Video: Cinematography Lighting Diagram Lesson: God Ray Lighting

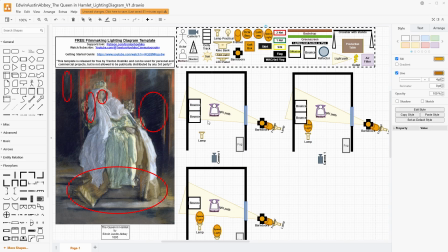979s
That's possible. What you could also do is take a lamp and actually shoot it onto, you know, bouncing material that you do have there, and have that be what is bringing more light back onto this side. You could do it that way,
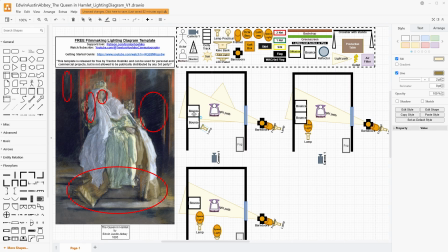996s
and that would certainly be cheaper because you don't have to have as much rigging for managing a space light and then the space light itself.
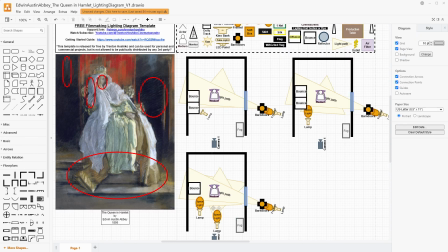1004s
And so while space lights are omnidirectional, I have put in some actual, like, you know, beam guides here to just kind of show what the goal is for how that light will cast. And so what we have here is 3 different ways. This is the cheapest way, where we're using a lamp to bounce light off of bounce cards or, you know, some other bounce material.
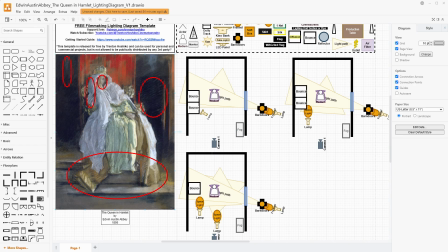1023s
This could be a 6x6, this could be a 5-in-1 reflector, and push that back on her to fill in these shadows right here and kind of wrap the light this way just a little bit. Right here, we have the second cheapest option, which is using the space light still, but with some bounce to reduce how much space light we actually need.
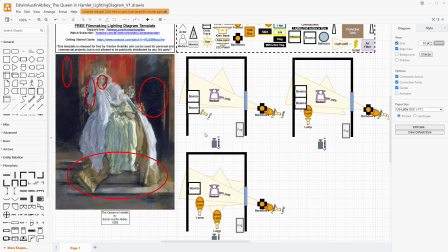1040s
And once again, lowering that contrast by having some light coming from that shadowed side, bouncing back. And this is our most expensive option, which is using the 2 space lights and some bounce to help make sure that we have a pretty smooth transition into that shadowed side.
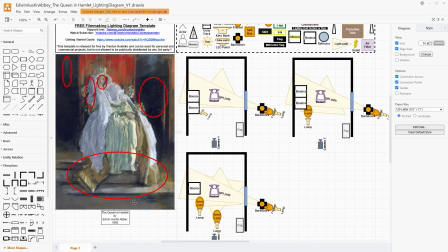1058s
We have enough light to actually affect the whole shadowed area. And in all of these, we're using that fog machine to just make that light have more volume to it and to capture the swirls of it as it moves through the space when people walk, breathe, you know, move around, all that kind of stuff,
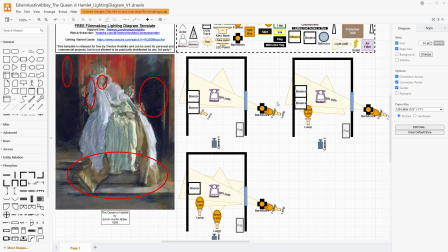1077s
which is being highlighted by the streaks created by our Fresnel key outside of the window. Thank you so much for going over this lighting diagram with me.
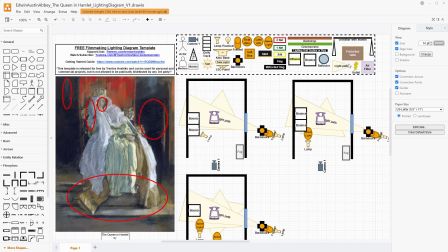1086s
Like I said at the beginning, if you want to get my Filmmaker Tools template, which is all of these things up here, that's available for free on my Patreon, patreon.com/TrentonHoshiko.
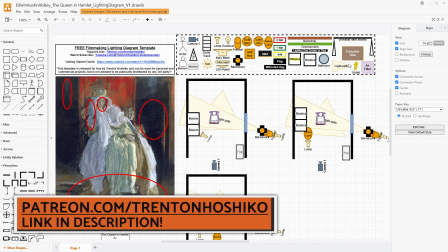1095s
And the direct link to that is in the video's description, completely free.
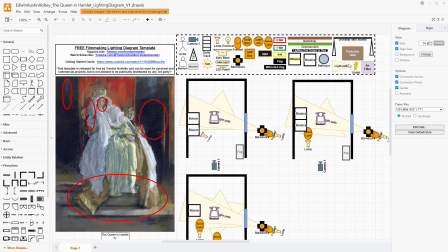1099s
You don't even have to sign up or anything. If you do find it useful, please do tell me in the comments. I love it when people leave comments. If you like this video, please give it a like down below. That really helps me reach new viewers who also like these kinds of lighting and cinematography breakdown, diagramming, discussion type videos.
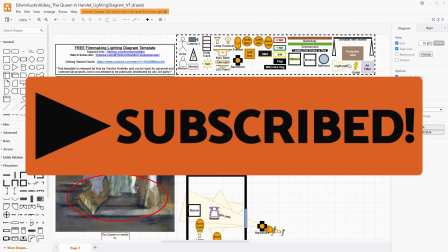1115s
If you want to subscribe, I have plenty more videos about micro budget filmmaking, micro budget cinematography,
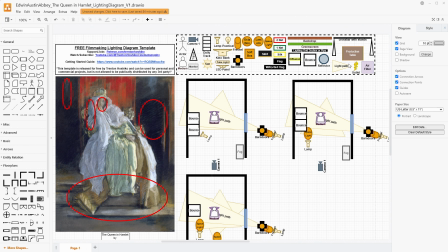1120s
and just, you know, lighting, equipment, tools and tips, all those kinds of things coming real soon. I'm really excited about some of the DIY projects I have coming up also. If you want to pick up the kinds of tools we've been talking about here for your own lighting kit, I have affiliate links down in the video's description.
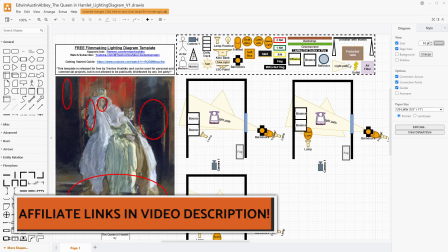1137s
Those help support this channel at no additional cost to you.
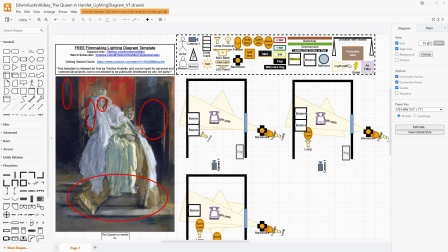1140s
And if you do want to support my cinematography lesson videos and vote on upcoming topics, you can check out my Patreon at patreon.com/TrentonHoshiko. Man, I love talking about art. Thank you so much for watching. And this week, take care of yourselves, take care of people around you, take care of your community, reach out to somebody in need,
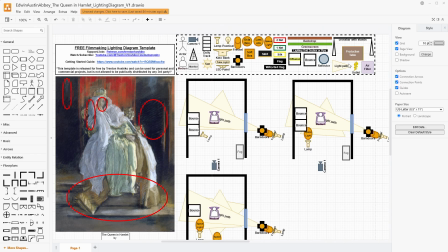1155s
be a good friend to somebody, whatever you can possibly do to make the world just a little bit better. And most of all, I hope you have a great week ahead of you.